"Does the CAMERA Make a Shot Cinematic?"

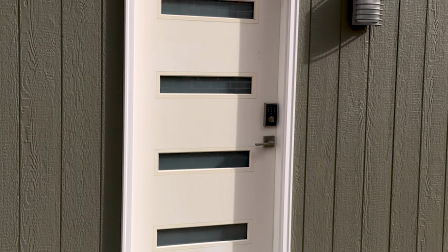I'm doing an experiment. This is my backyard studio shed where I normally shoot YouTube videos, meaning product B-roll and my on-camera stuff.
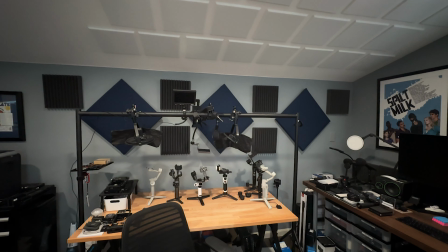But today, I'm going to set up a different kind of look, a cinematic one like you might see in a movie.
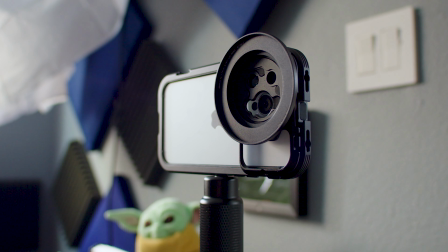And of course, I'm shooting on an iPhone.
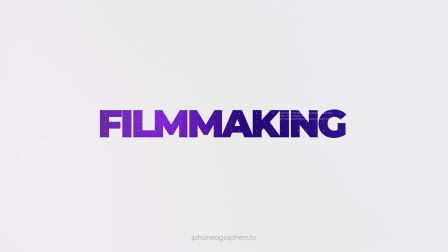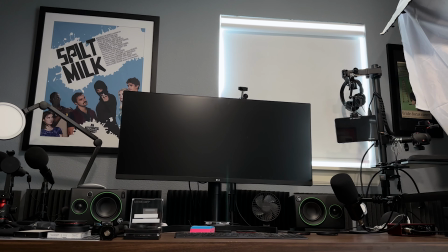The sun is shining, it's a nice day, and the look I'm going for in the scene is using this window as a source light, so using the sun to light the scene.
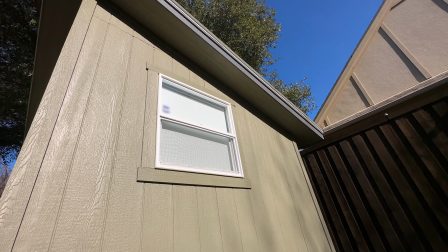And this is the same window on the outside of the shed. The problem though, of course, is the sunlight moves and clouds are predicted later today too.
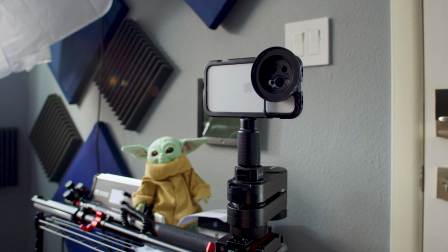But before we get to that, here is the shot with only the house lights on in the shed.
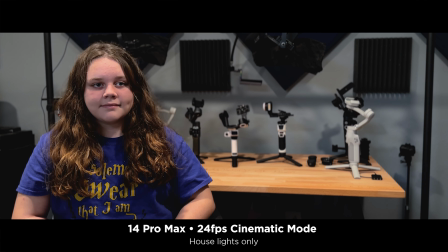And by the way, I'm shooting in cinematic mode here on the iPhone, but this is obviously not a cinematic look.
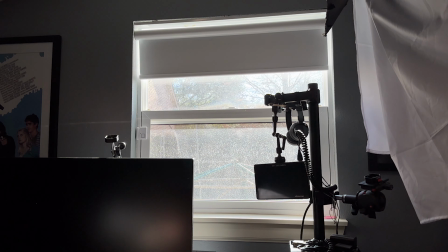So now we'll open the window and let natural sunlight in.
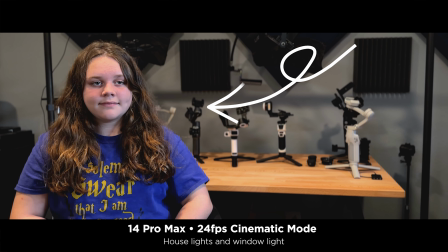So here we've got the house lights mixed with window light, which the exposure is better, though it's still not a good look.
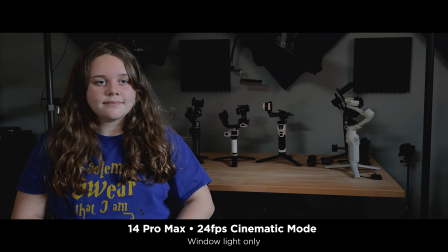But by simply turning the house lights off and using the window light as a single source, we're starting to make some progress. And depending on what you're doing, this simple approach might work. But here I want to go with a little more dramatic look.
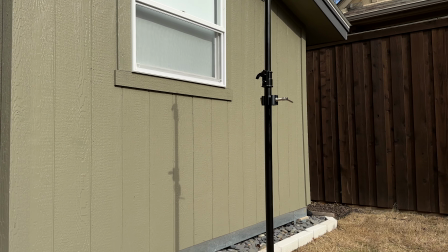Well, that means adding a light outside the window. First thing I'm doing is setting up a C-stand to hold the light.
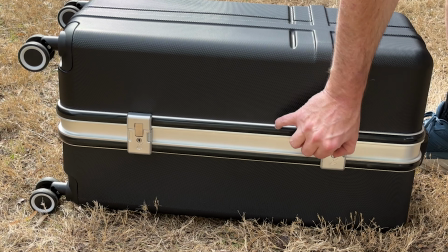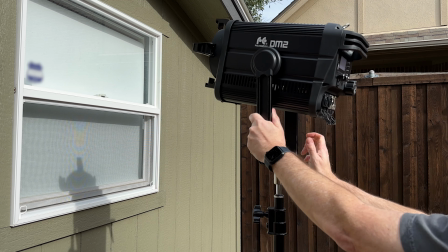And I'm using a Fresnel light from Falcon Eyes here, which means it has a lens and you can focus the light.
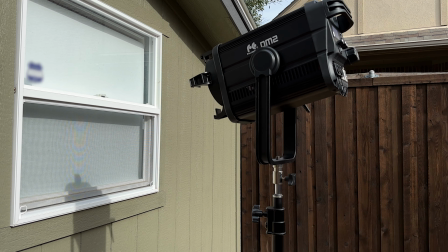Almost like a spotlight. Now note, in a perfect world, I would put a shot bag on the stand to help secure it.
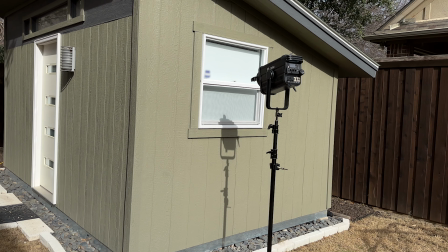But I don't have one at home, so I'm living dangerously. This is a fairly large fixture.
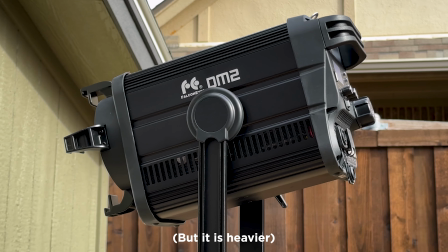But the nice thing is there is no external ballast. It's all built into the light, which is great and keeps it nice and simple to use.
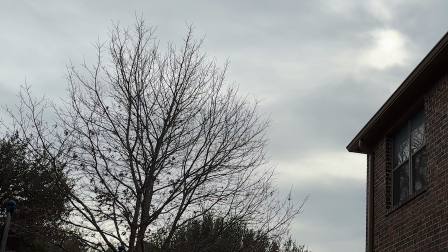And so the weatherman was right. And as predicted, it's now gotten cloudy. This makes using an artificial light for the scene even more important.
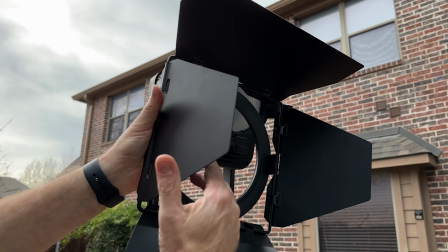and I'm adding the included barn doors to it, which helps shape the light and also allows you to easily add diffusion, et cetera.
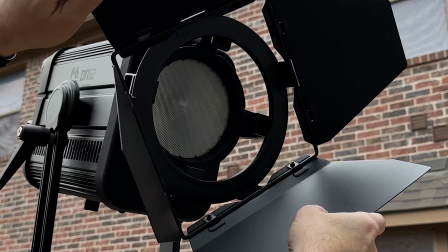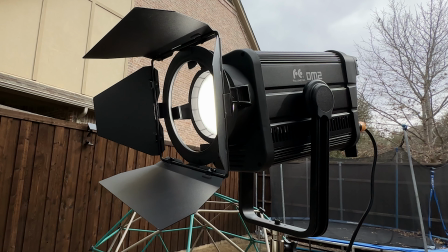And as I mentioned, this is a Fresnel. So you power it on and then you twist this knob to widen or narrow the beam.
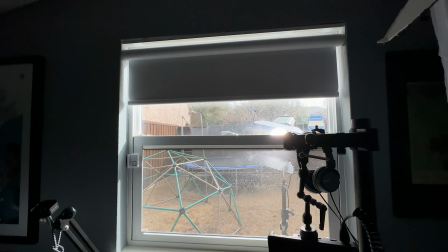I'm making it as narrow as I can to make the light as intense as I can. It's a 200 watt, so it's bright, but it's not crazy bright like an HMI.
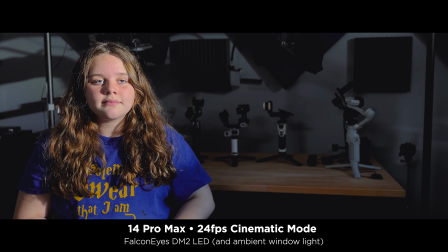And so here is how that looks just falling off the truck. And it definitely has a dramatic look but it needs more work.
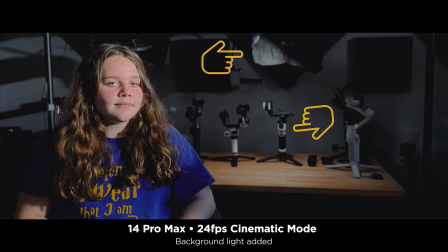So I'll turn this back light on to put some light on the gimbals and on the table. It's subtle but it adds a little more depth to the shot.
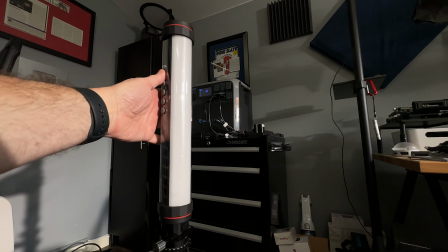I also want to create a little more separation between her and the dark background and so I'm adding a kicker light.
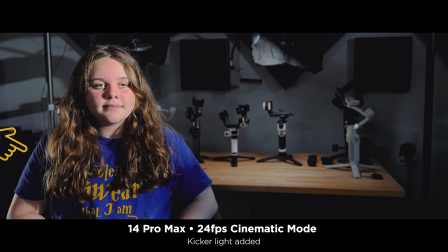You can see that now in her right arm frame left. It's as if the light is coming in from an opposite window and now this is starting to look pretty good.
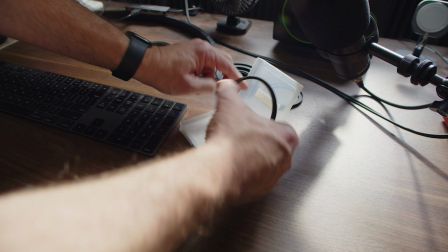But one thing I like to do especially with iPhone footage is add a softening filter. This is a Hollywood black magic filter.
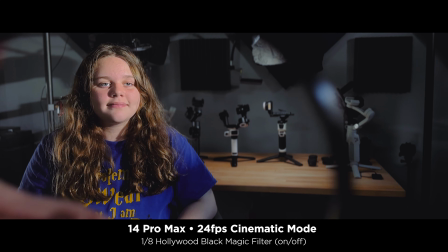Great thing about it is it really only affects the skin and then subtly blooms the highlights.
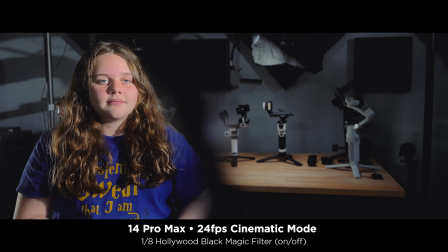And it's a subtle look in general, especially using this one eighth strength, but that's something I do like.
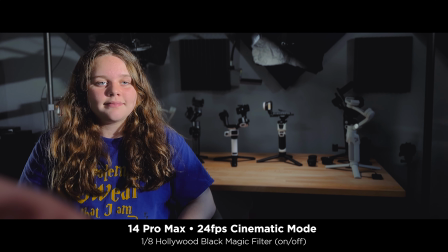Less is more here. Remember, iPhones bake in a lot of sharpness to the image, which makes it look very digital.
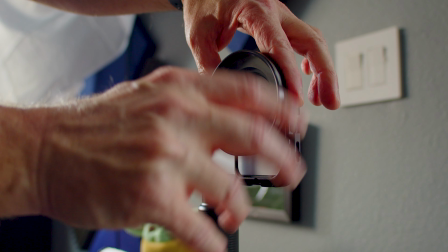So adding a filter like this, especially when you're going for a more narrative look, is important.
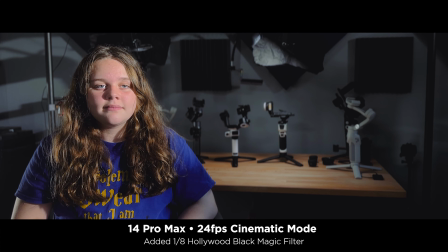Now this is looking good. I like it. It's a hard light look, which you do see in movies, especially movies from the past, versus a soft light look, which is more popular today.
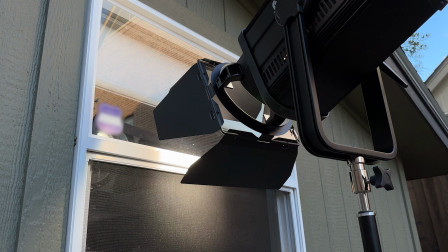Though it is a little bit sourcey. So to fix that and find a happy medium, I added diffusion to the barn doors.
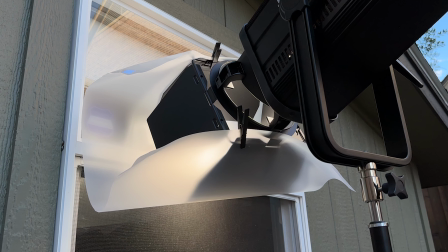This will soften the light, but I left the beam very narrow because I still want the intensity.
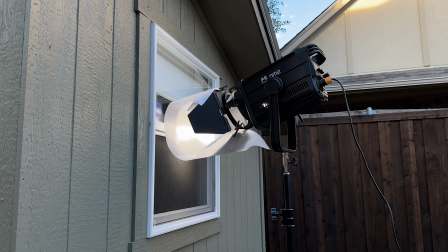As a side note, most people would probably use a frame here to soften the light, but I don't have one and so this way still works fine.
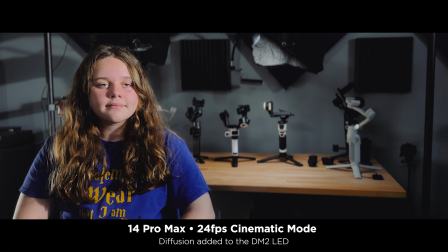So now with the diffusion, the light spreads out some, but still has intensity. Here it is compared with no diffusion on the light.